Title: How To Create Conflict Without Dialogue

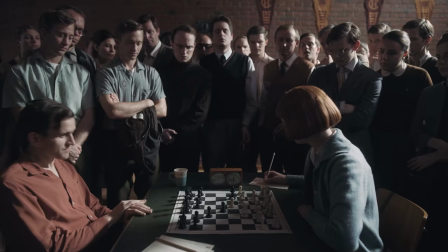(4:09)
Her focus here, as it's portrayed by Taylor Joy, seems to be on shaking Harry's attitude and not on the game itself.
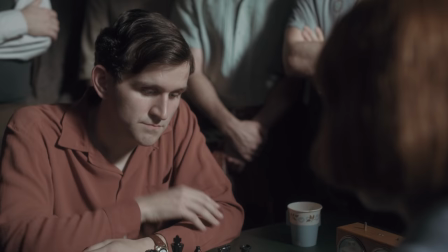(4:17)
This is portrayed through Beth's glares at Harry, but also through how the emphasis is placed on him and not the board in both the cinematography and the editing.
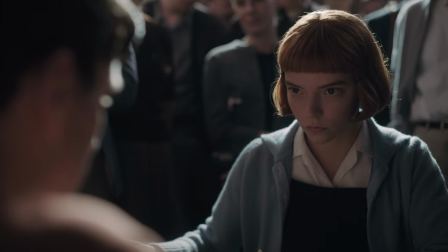(4:26)
For example, this cut into a close-up of his yawn especially emphasizes where Beth's focus lies.
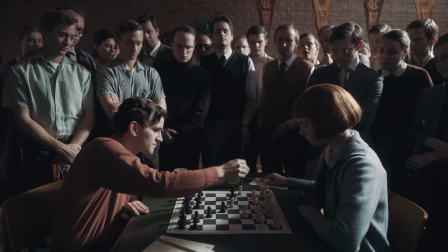(4:33)
Meanwhile, you may notice that Harry barely acknowledges or looks at Beth.
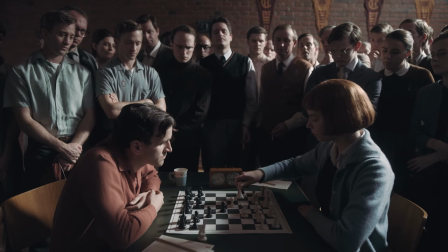(4:37)
He keeps his attention on the board and continues to quickly and casually respond to each of her moves. Without dialogue, the actor's physical performances have to do a lot of the heavy lifting to convey the dramatic conflict.
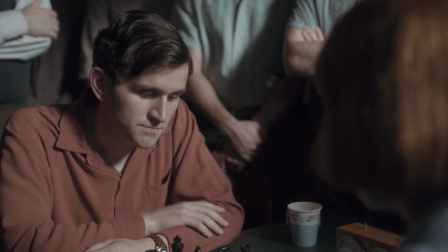(4:49)
Look at how Taylor-Joy uses this quick glance to convey how Beth is checking in with Beltik to see if his demeanor has been shaken after a move,
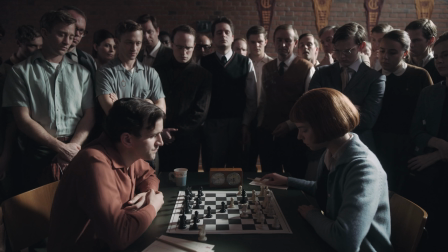(4:58)
or how her shoulders fall subtly in disappointment when he's able to respond to yet another move quickly and decisively.
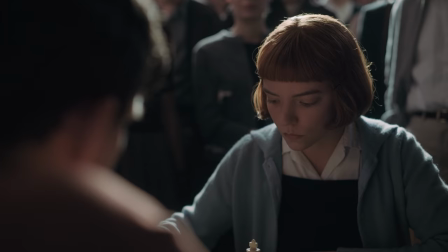(5:06)
This back and forth continues for a while, beginning to build suspense in the scene.
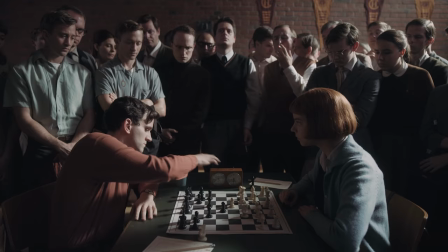(5:15)
The cinematography and rhythm of the editing at this point portrays the characters as fairly evenly matched.
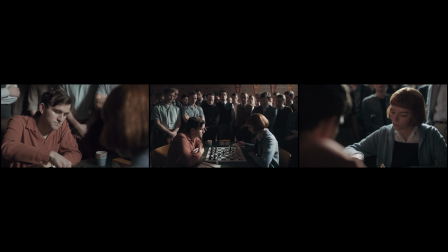(5:21)
They're framed equally in the profile and over-the-shoulder angles. Because most viewers won't be able to tell by the board how the game is progressing, this equality of framing helps convey that neither player is decisively winning the game at this point.
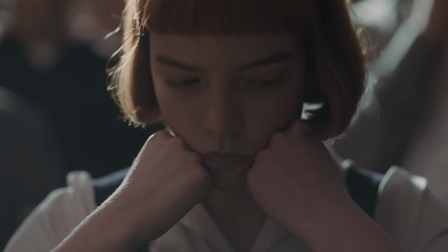(5:36)
And a break in cinematography from the over-the-shoulder angles to this more straight-on shot,
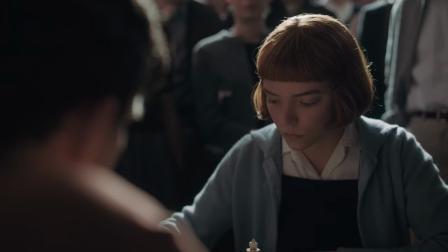(5:42)
as well as from the faster back-and-forth editing rhythm to a longer hold on this shot,
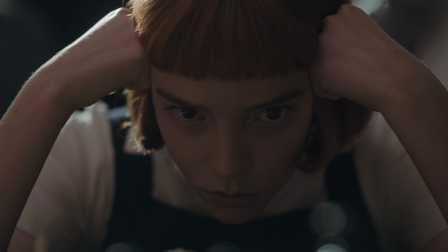(5:48)
combined And together with Beth's change in posture, visually indicates a shift in Beth's thinking and approach to the game.
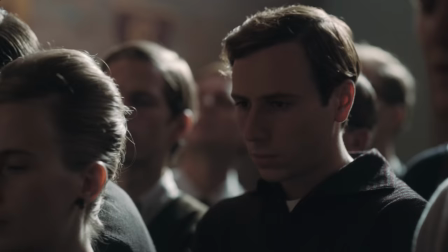(5:56)
She's trying to focus, to find a move that will break Harry's casual attitude.
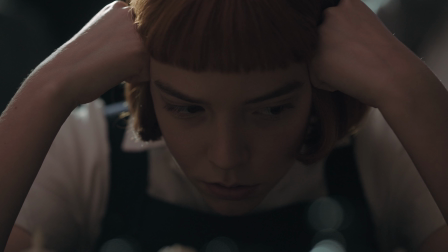(6:02)
This cutaway to the audience and then back to Beth in the same position helps signify that time is passing.
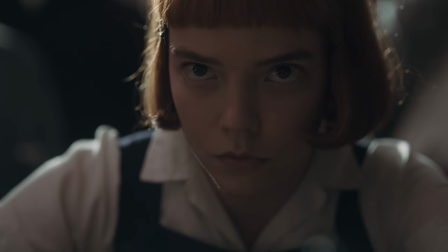(6:09)
We feel innately that she's probably been mulling over this move longer than we actually see her think about it on screen.
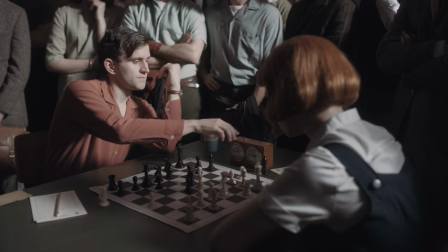(6:16)
But even after all this concerted effort,
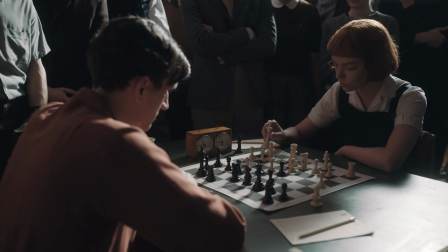(6:19)
Harry's response is so quick and casual that it doesn't even warrant being shown on screen.
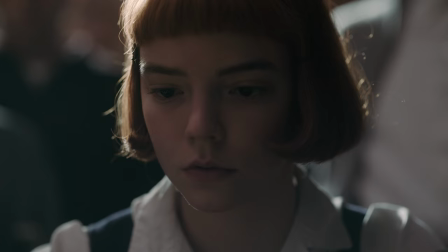(6:26)
Instead, the focus remains on Beth's mounting frustration. And when Harry continues in this attitude, Beth, for the first time, starts to look worried.
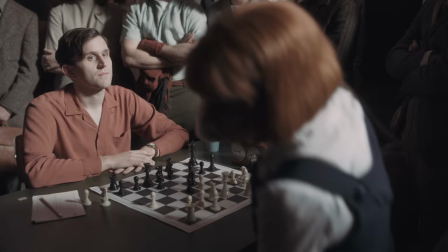(6:35)
And her worry develops into fear she might lose the game.
Be right back.
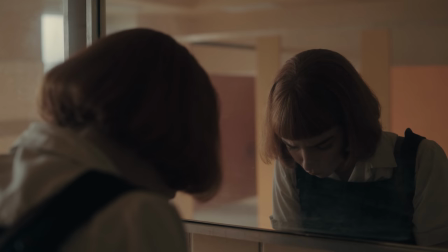(6:41)
Beth heads to the bathroom and takes the fictional tranquilizer that she used to help learn chess.
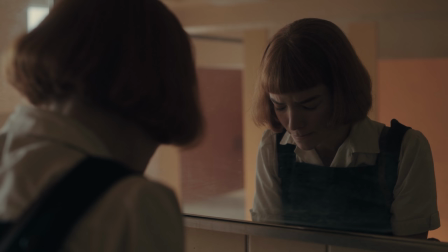(6:47)
This shift in the scene and the onset of the drug is marked by the introduction of score.
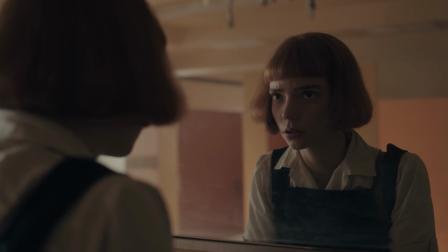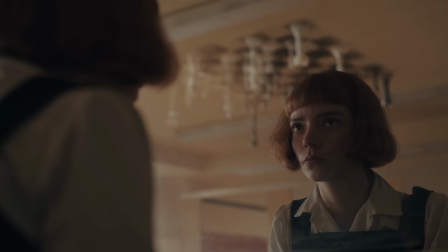(7:00)
Score itself carries emotion. In this case, the triumphant score signals to us that Beth is now confident she'll be able to win the game.
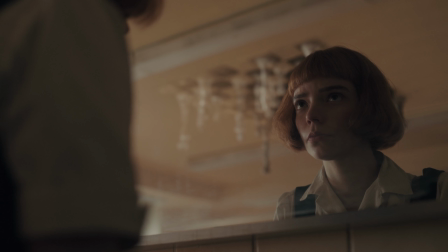(7:09)
But aside from that, the score's presence also works in contrast against the absence of score so far to indicate a shift in the scene.
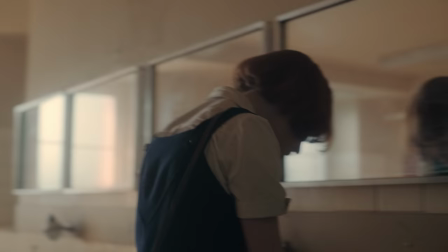(7:17)
The moment in the bathroom is composed as a single shot,
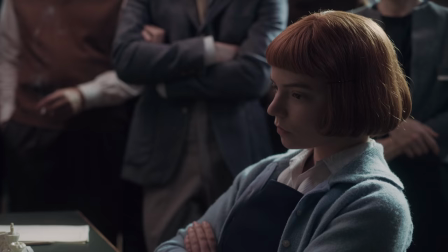(7:20)
which contrasts the faster editing of most of the rest of the scene, and it reflects the scene's opening shot.
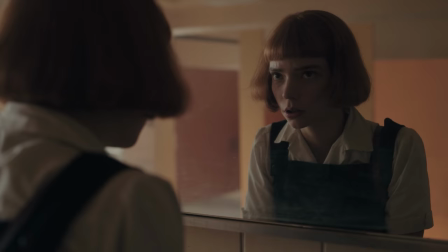(7:26)
These longer shots help to create a separation between Beth's perspective when she's on her own and her perspective when she's facing an opponent.
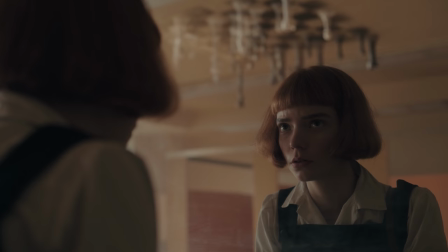(7:35)
The subtle downward movement of the camera in this moment serves the dual purpose of revealing the ceiling where Beth
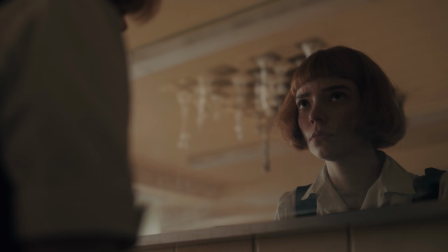(7:41)
visualizes the chess games and making Beth look larger and therefore more dominant and confident on the screen.
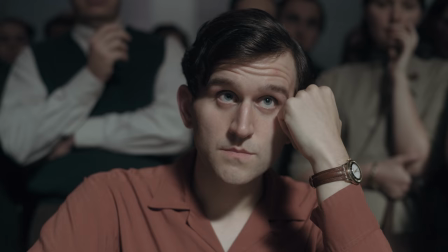(7:48)
When we return to the table, it opens on Harry's reaction, and through Melling's performance, we see that he seems to be noticing something significant. Besides the score and the shifts in performances, the other change you'll notice is the shift in cinematography.
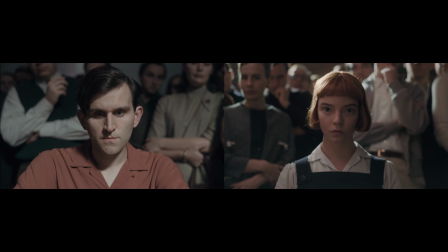(8:02)
The scene moves from the more conventional over-the-shoulder shots used earlier to these more direct, centered, and opposite close-ups.
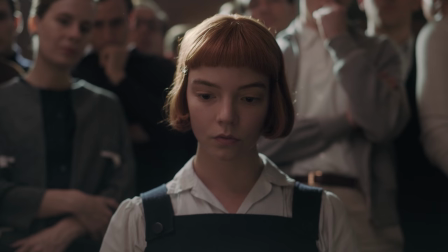(8:10)
It gives the feeling that Beth's focus has narrowed.